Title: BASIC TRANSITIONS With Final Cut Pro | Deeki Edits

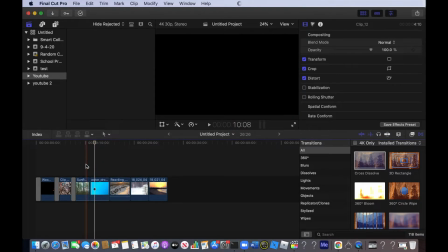4:25 Now we need a transition between the forest and the water.
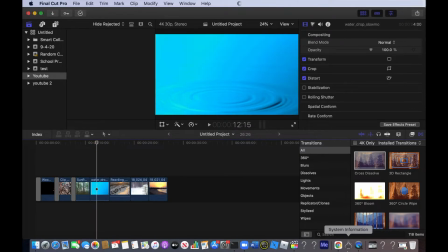4:28 Since the water clip has these cool little concentric circles, I'm going to drag out a transition called the circle transition. Here's how that looks. I think it looks really cool because it blends the 2 clips together in a very subtle way.
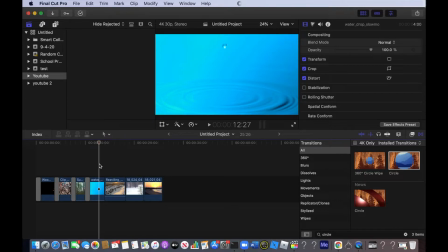4:52 Now we need a transition between the water ripple and the aerial view of the snow.
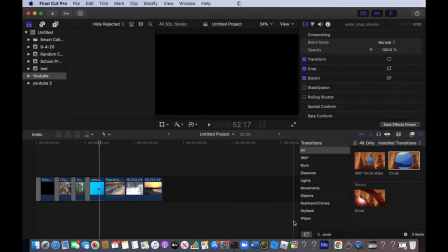4:57 Now there just happens to be the perfect transition, and it's called the ripple transition.
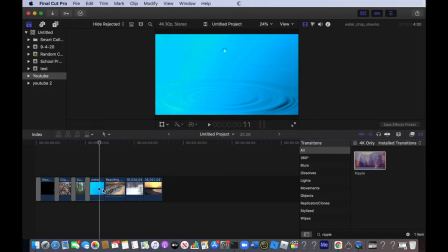5:05 I'm going to drag this out, and it looks really cool, trust me. Whoa, it looked like that water droplet right here. do you see that? Is splashing into the snow. That looked so cool. Wow.
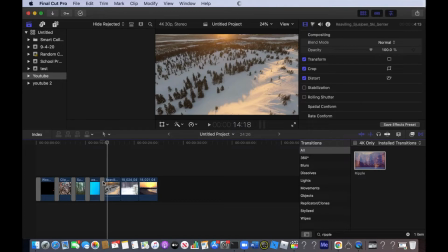5:27 Now, if you'd like, you could replace the ripple transition with another transition called the flashback transition, and it looks pretty much the same.
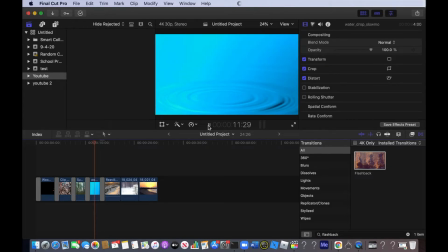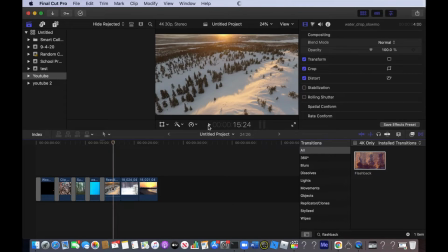5:43 I'm just going to keep it this way for now. Now we need to transition from the aerial view of the snow to the non-aerial view of the snow. I specifically chose these two clips because I wanted to demonstrate another very important transition.
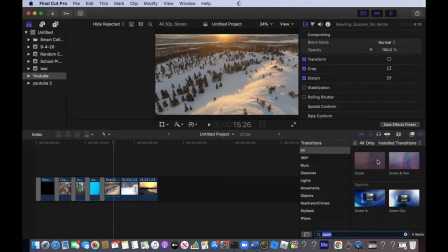6:00 And this transition is called the zoom. I'm going to drag this out between the two clips and then I'll explain to you why I chose them. So here's how that looks.
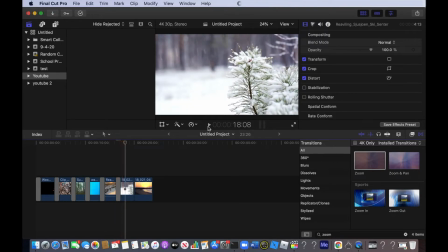6:16 That looked really cool.
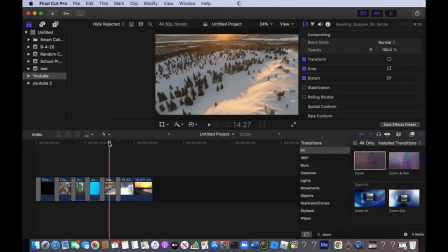6:17 So I chose this because it looks like you're going from the top of the snowy hills and you're zooming in and going to the bottom of the snowy hills. So I think that the zoom transition works really good if you have two different height levels.
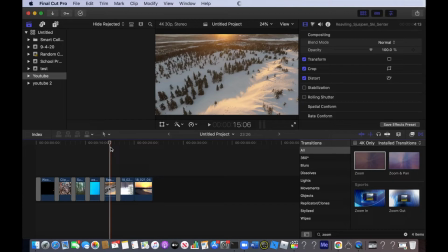6:32 So let's say you have the view of the streets from a tall building and you have another clip that's the view from the streets. It would look really cool if you added a zoom transition between them because it's like you're going from the top of the building down to the ground. So let's watch it again.
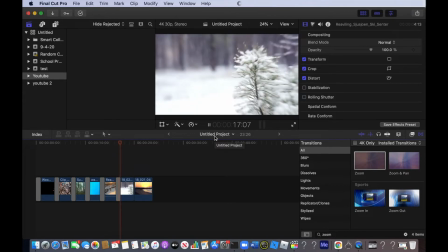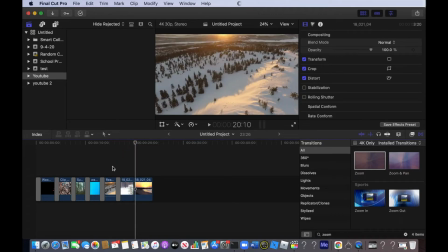6:52 Okay, so I think that transition is a bit too long.
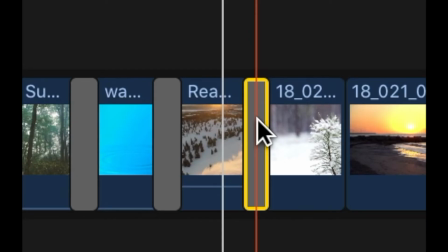6:55 We can shorten a transition by clicking on the transition we want to shorten, going to the edge of it, and moving it to the left.
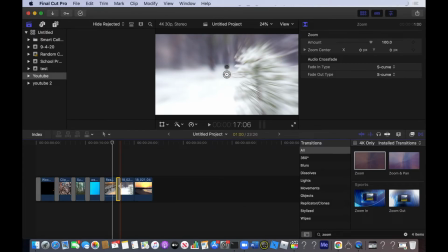7:05 See, like that. So feel free to pause the video and play around with different lengths and see which ones you'd like.
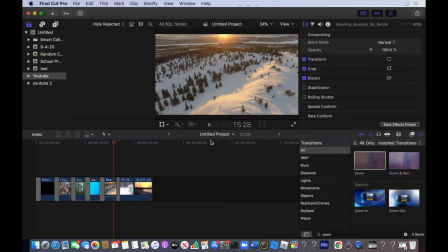7:13 So this is how the shortened version looks. Okay, that was perfect.
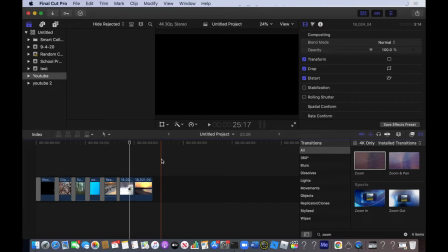7:20 And our penultimate transition is going to be between the snow and the sunrise.
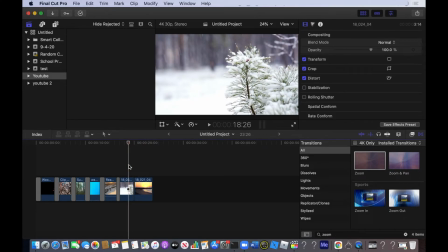7:27 This is another one of those cases where I don't have like a designated transition or a transition that would look really good. So I'm going to go down here to another one of my categories, go to blurs, and drag out a simple blur.
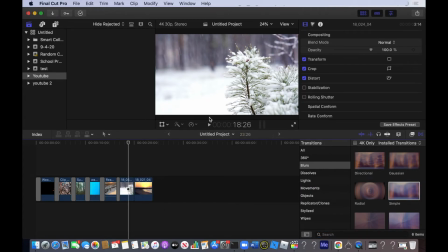7:42 Judging from the title, it's a very simple transition, but it's very, very effective.
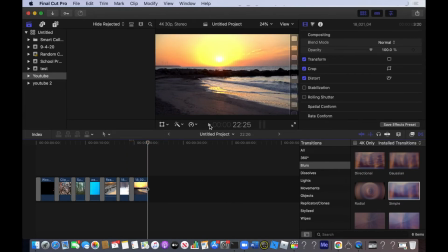7:51 Nice and clean. Okay, so now we need a transition to wrap up our entire video. I'm going to drag out another fade to color transition. Now let's watch the entire thing. So we have the fade to color,
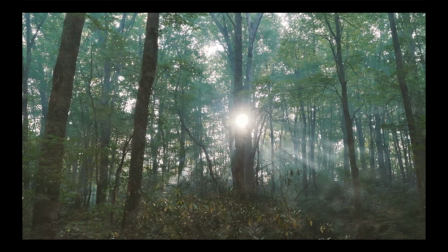8:13 the bloom, the cross dissolve, the circle,
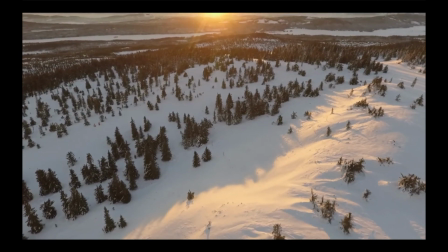8:22 the flashback or the ripple, the zoom,
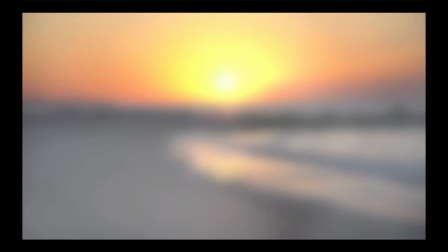8:28 the blur, and the fade to black.